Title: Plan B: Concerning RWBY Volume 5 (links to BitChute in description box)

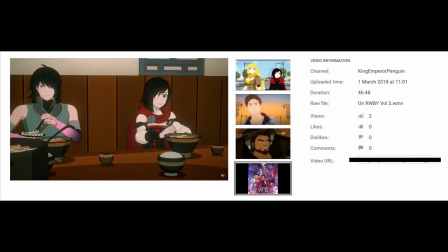2480s
Nothing else happens but boring conversation about prior events which were more interesting to watch than to hear about. 2. This entire episode was unearned. Nothing exciting or meaningful in terms of plot progression has happened.
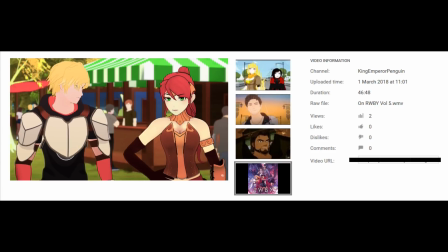2492s
In chapter one of volume three, when teams Ruby and Juniper enjoyed a meal of noodles together,
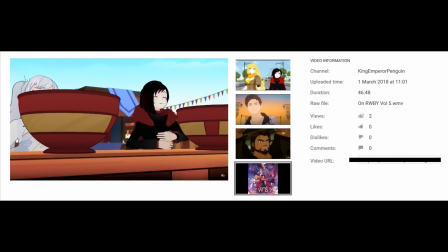2499s
Team Ruby had just come from a battle, and it was an opportunity for the writers to show us what the Festival Green looked like,
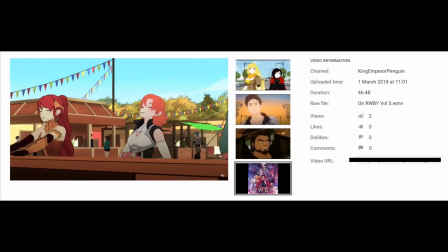2505s
so that when the Battle of Beacon took place, we could feel the characters dismay when they saw all the stalls burning.
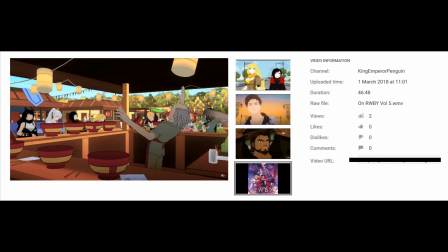2511s
It was also a very short scene and did not dominate the entire episode or slow down the pace of the plot.
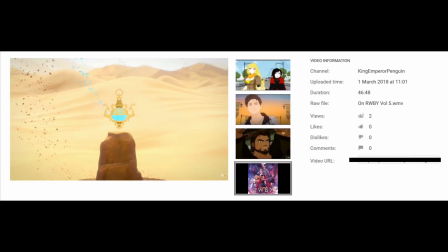2517s
This chapter, however, does. Another problem is the story itself. When things actually get moving at a sensible speed, the audience is not invested. The audience is never told what the relic does, so we cannot feel any fear about Cinder or Salem getting their hands on it.
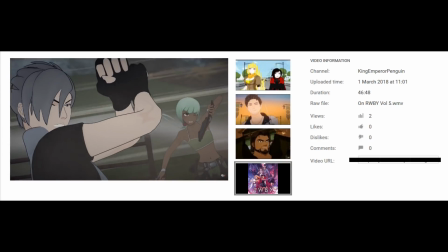2533s
In Volume 3, we were shown what somebody could do with the Maiden powers before Cinder acquired them fully,
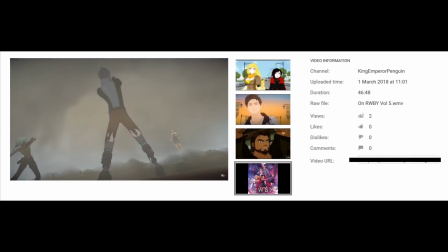2539s
so there was actual tension when we realised Beacon was being attacked and that Cinder was going to try and kill the Autumn Maiden.
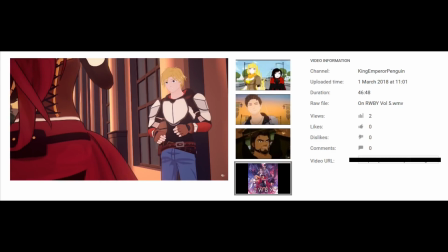2545s
Moreover, there was a character conflict tied to the Maiden, that being Pyrrha's conflict over whether she should choose to be the Autumn Maiden or not,
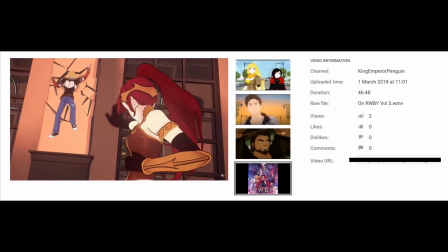2553s
and this gave the audience even more reason to be concerned with who obtained the Maiden's powers.
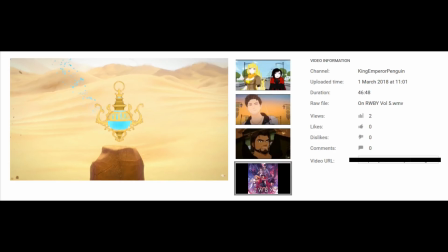2557s
But what of this relic? It's magical, that much is certain, but we have no idea what it does. It's nothing more than a MacGuffin, and until it becomes more than that, the audience cannot be expected to care about it.
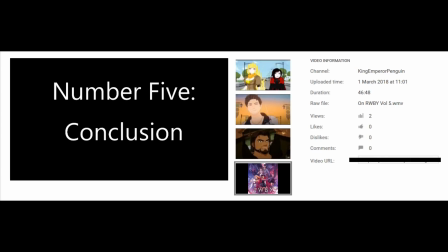2570s
Number five, conclusion.
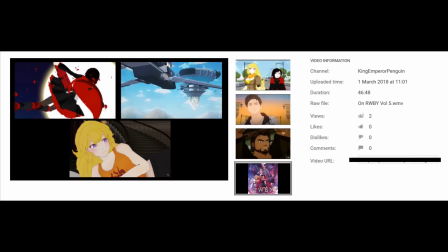2572s
I have discussed the three main pillars of the series and how they are handled in volume five along with some other problems, so now I have to tie this all together.
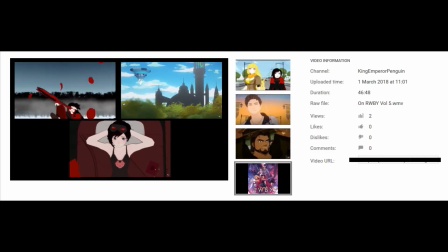2581s
The action, the world, and the characters in my view have not been treated with due reverence, and for fans like me it is really saddening.
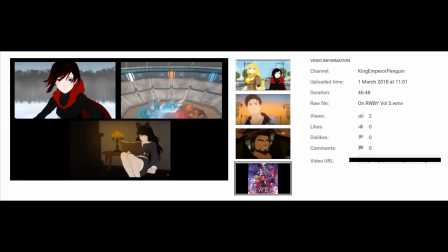2588s
What we liked about the show is being executed poorly, the action just doesn't feel the same.
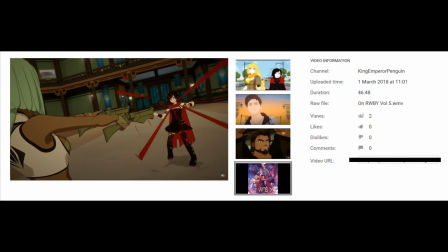2593s
It's slow, it lacks energy, dynamicism, and purpose. The action just doesn't feel like it belongs in RWBY.
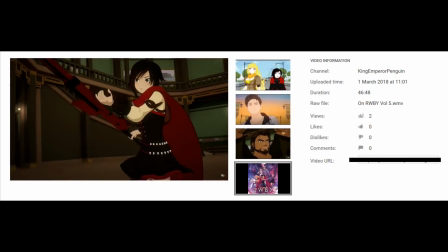2600s
Yes, there is the usage of Semblances, Aura and Dust, but it feels dull and it just doesn't grip the audience.
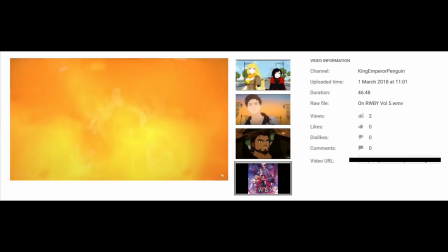2606s
On the surface, the action is RWBY, but at its core, it's something else.
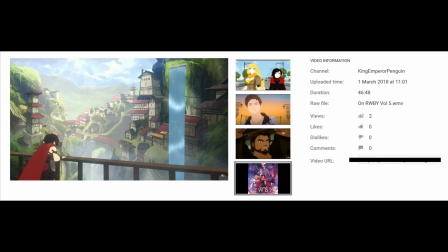2611s
The writers don't know what to do with this large and beautiful world they crafted in volumes 1 to 4.
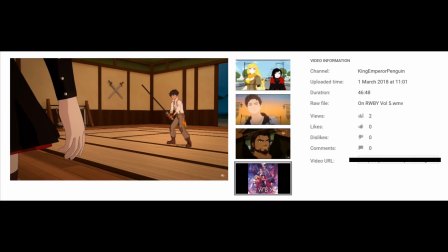2616s
They seem content on hiding it from us and confining us into small spaces, rather than showing us all the wonders that animation and design teams can conjure.
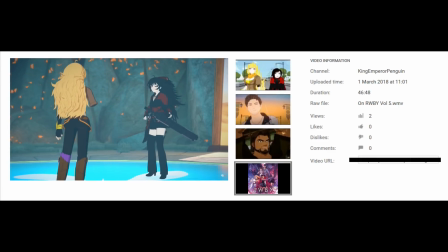2625s
They also don't know how to properly expand their characters. Motivations that have existed since the early episodes have been forgotten and neglected.
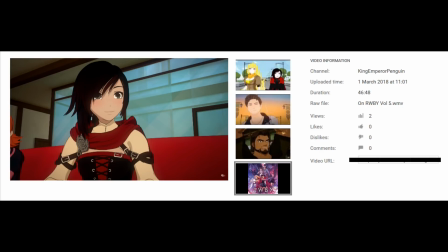2632s
Growth for the significant characters is ignored consistently and I'm not entirely convinced that they know where they are going with them.
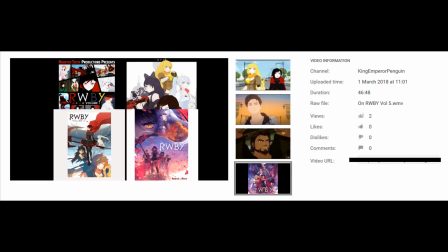2638s
Now, I've bought all the volumes of RWBY on Blu-ray and have watched them multiple times, as well as the creators' commentaries. I did this because I wanted to support Rooster Teeth and their ability to create more of these volumes. I enjoyed the action, the world building, and the characters in the first three volumes,
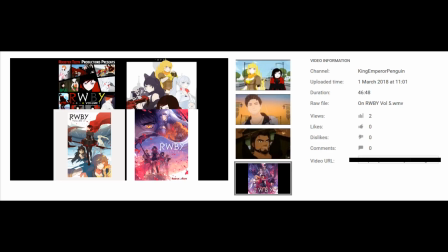2655s
and I wanted to see these things expanded further and tied together in a well-crafted plot and story. But now I find myself unable to justify spending money to import a Blu-ray disc from the USA.
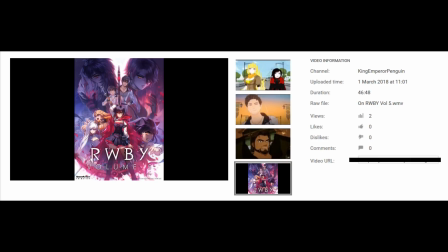2667s
I just didn't enjoy Ruby Volume 5 for reasons which I hope have been elucidated, and I don't know whether the creators are listening to criticism or even intend to learn from their mistakes, because plenty of my criticisms can also be applied to Volume 4. Because of this, it might be time for me to let go of the show.
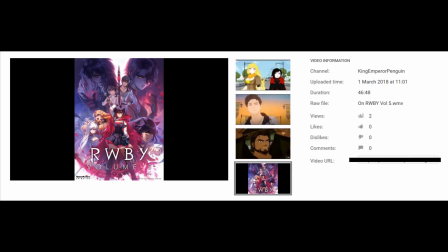2685s
It is most heart-wrenching, but it was a fun ride while it lasted. I hope you enjoyed this video and that you have an excellent day.
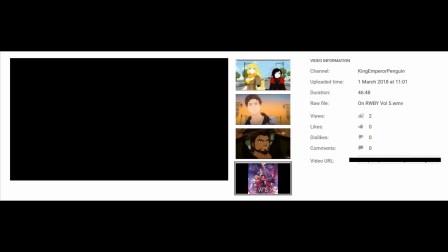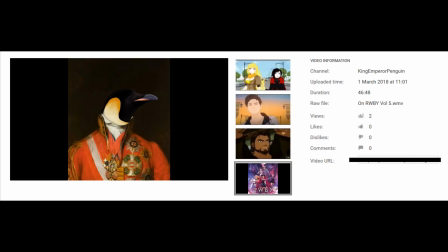2698s
Now that was a very sombre note to end my video on. However, there are two things in RWBY Volume 5 I think everybody can like, and I think everyone will agree that these are good. The memes and the fan art. Thank you.